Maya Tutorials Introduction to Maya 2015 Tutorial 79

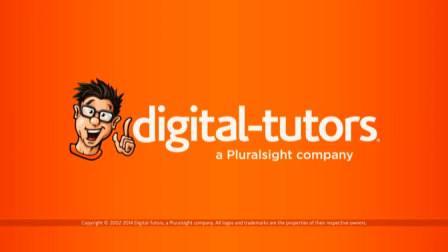(0:01)
In this lesson, we will add in a shot camera.
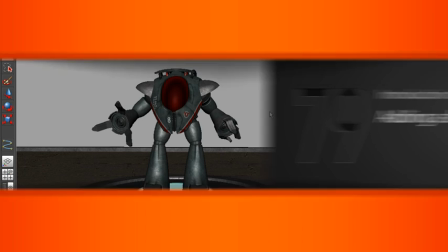(0:06)
So we'll actually animate our shot camera, and as we do, we should treat it like a character.
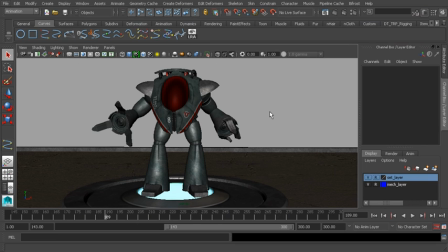(0:11)
By the end of this, our shot camera should enhance what we have here going on in our scene. So let's go ahead and make sure that this movement is simple, right to the point, to help enhance our story. So what we'll do is go ahead and figure out where we would like the camera to start.
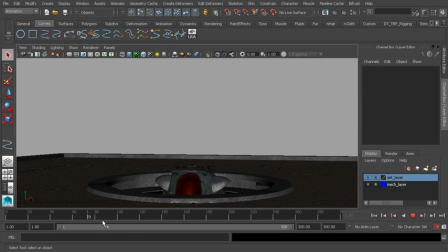(0:30)
We'll use our perspective camera to do that because what's really neat is that Maya allows us to create a camera from our current view.
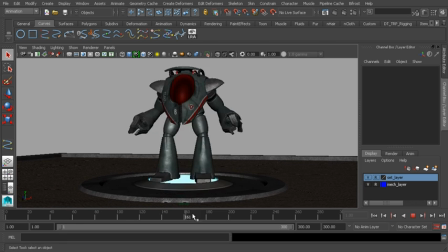(0:39)
Super convenient. So once we have found a good view, let's say something underneath the mech at a 3/4 view, that way this feels massive, right? Makes our mech feel like it's larger than life.
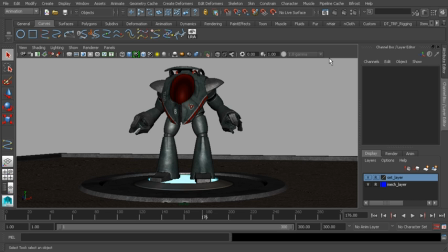(0:55)
And then I'll go ahead and show you a trick we can do with the camera to push that even further. By the way, if you'd like to learn more about these types of techniques, feel free to take a look at Introduction to Camera Animation in Maya.
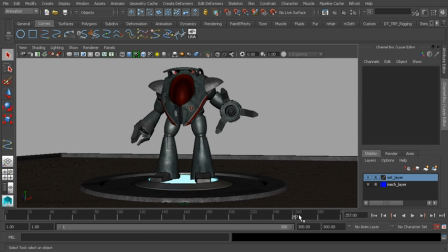(1:08)
We go through not only camera animation, but just camera techniques and concepts that are used to enhance story.
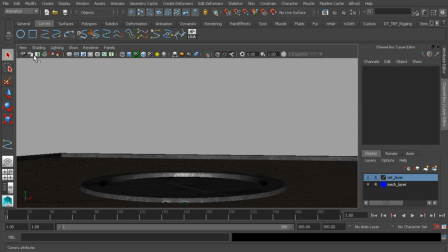(1:18)
So here's what we'll do. Once we, again, have found a nice angle, we'll then go to View and choose Create Camera from View. So now we're viewing through our new camera, which is named Perspective 1.
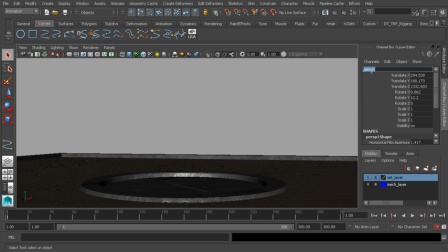(1:32)
Sweet. So let's say we do this. We'll go ahead and select that camera, and we'll rename it. We'll rename it to Shot Cam 01.
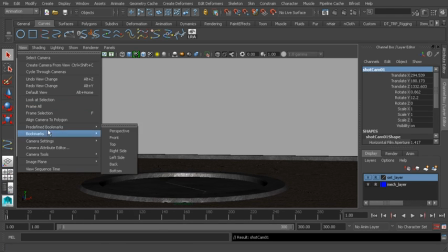(1:41)
Nice. Let's also go to View, and we will go to Camera Settings and turn on the resolution gate.
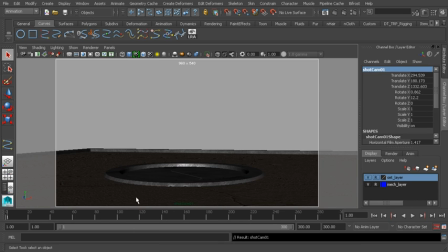(1:49)
That way we can see what will be shown in our render. Nice.
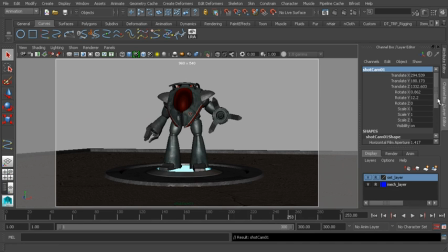(1:54)
The next step is to adjust the camera in a way where the mech feels a little bit more massive. So what we'll do is go ahead and set the focal length to something a little bit less. Let's say 10 units less than what it is right now.
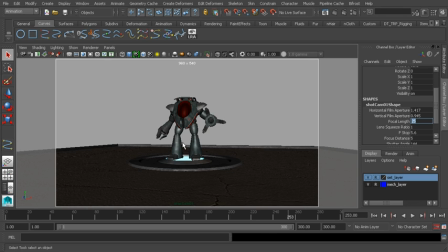(2:07)
So instead of 35, we'll set that to 25. And now we can bring our camera in.
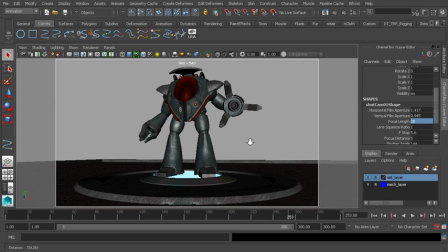(2:14)
Let's go ahead and zoom in. Take a look at how massive the mech looks now. Fantastic. And it's still framed very well.
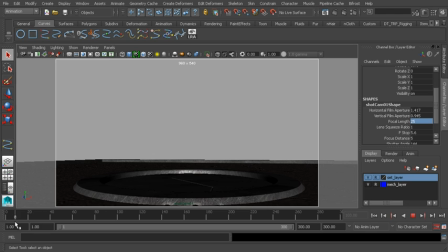(2:25)
So now it's just a matter of finishing up here. What we'll do is go ahead and move to frame 1. We'll press the S key to set keys on our transform channels. And then we'll also keyframe our focal length just in case we decide to make a change to that value.
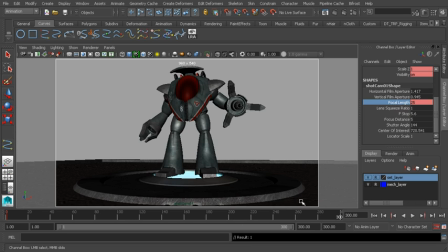(2:43)
Alright, so now it's time to add some movement.
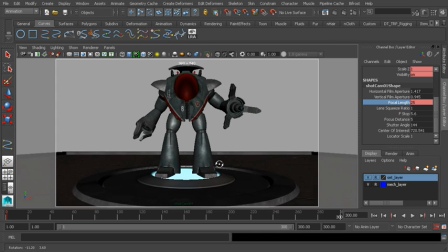(2:47)
Let's go ahead and move to our last frame, 300, and we'll kind of have the camera orbit around and then kind of move up just a bit.
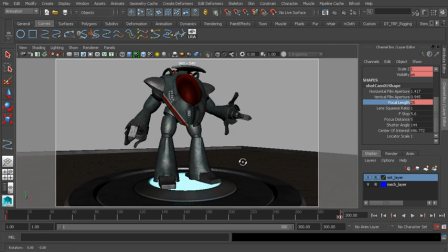(2:55)
But we still want to make sure our mech is framed nicely. I might zoom in a little bit more.
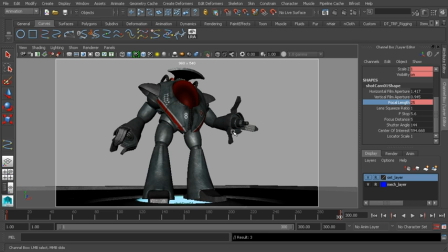(3:06)
Great. And I'm also looking at the silhouette here, just making sure that we get a really nice silhouette with the gun and with the claws.
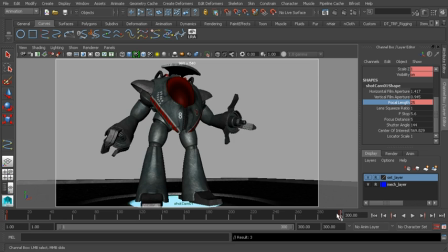(3:16)
Alright, fantastic. Let's go ahead and see how that looks.
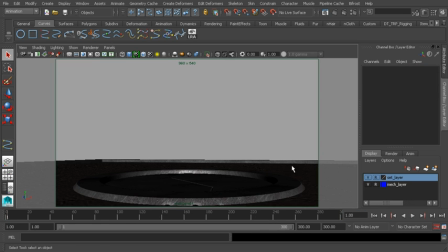(3:22)
Wonderful stuff. So let's go ahead and play this through to make sure we like what we see.
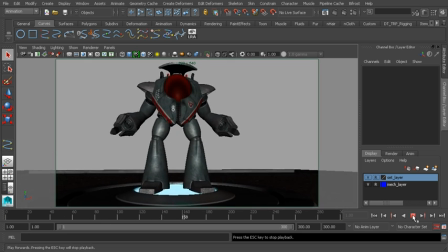(3:28)
So our mech emerges, dun, dun, dun, dun, dun, dun, and then he starts to test his arms out.
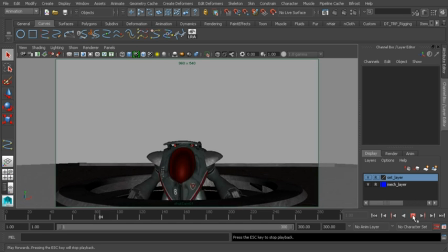(3:38)
Fantastic stuff. So in no time at all, we were able to add a shot camera and animate that camera to add more life to our scene.
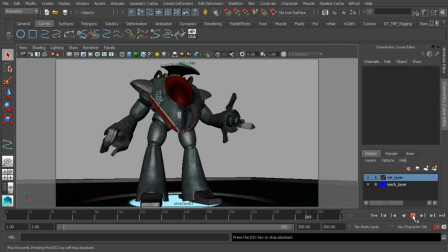(3:46)
Super exciting stuff here. So let's say we do this. We'll go to move to our next lesson,
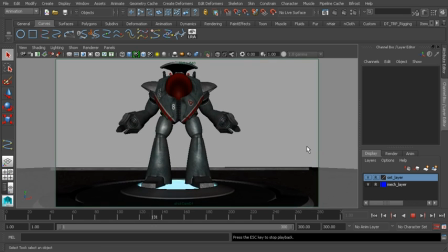(3:53)
which is the last lesson of this portion of the course, and we'll go ahead and just kind of check and make sure we like what we see.
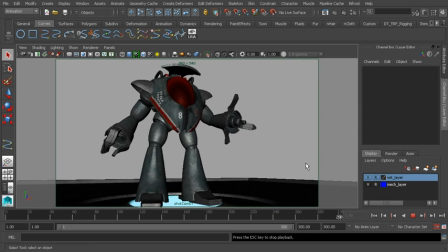(4:00)
And if we do, I'll go ahead and show you how to create a real-time preview of your animations right here in Maya.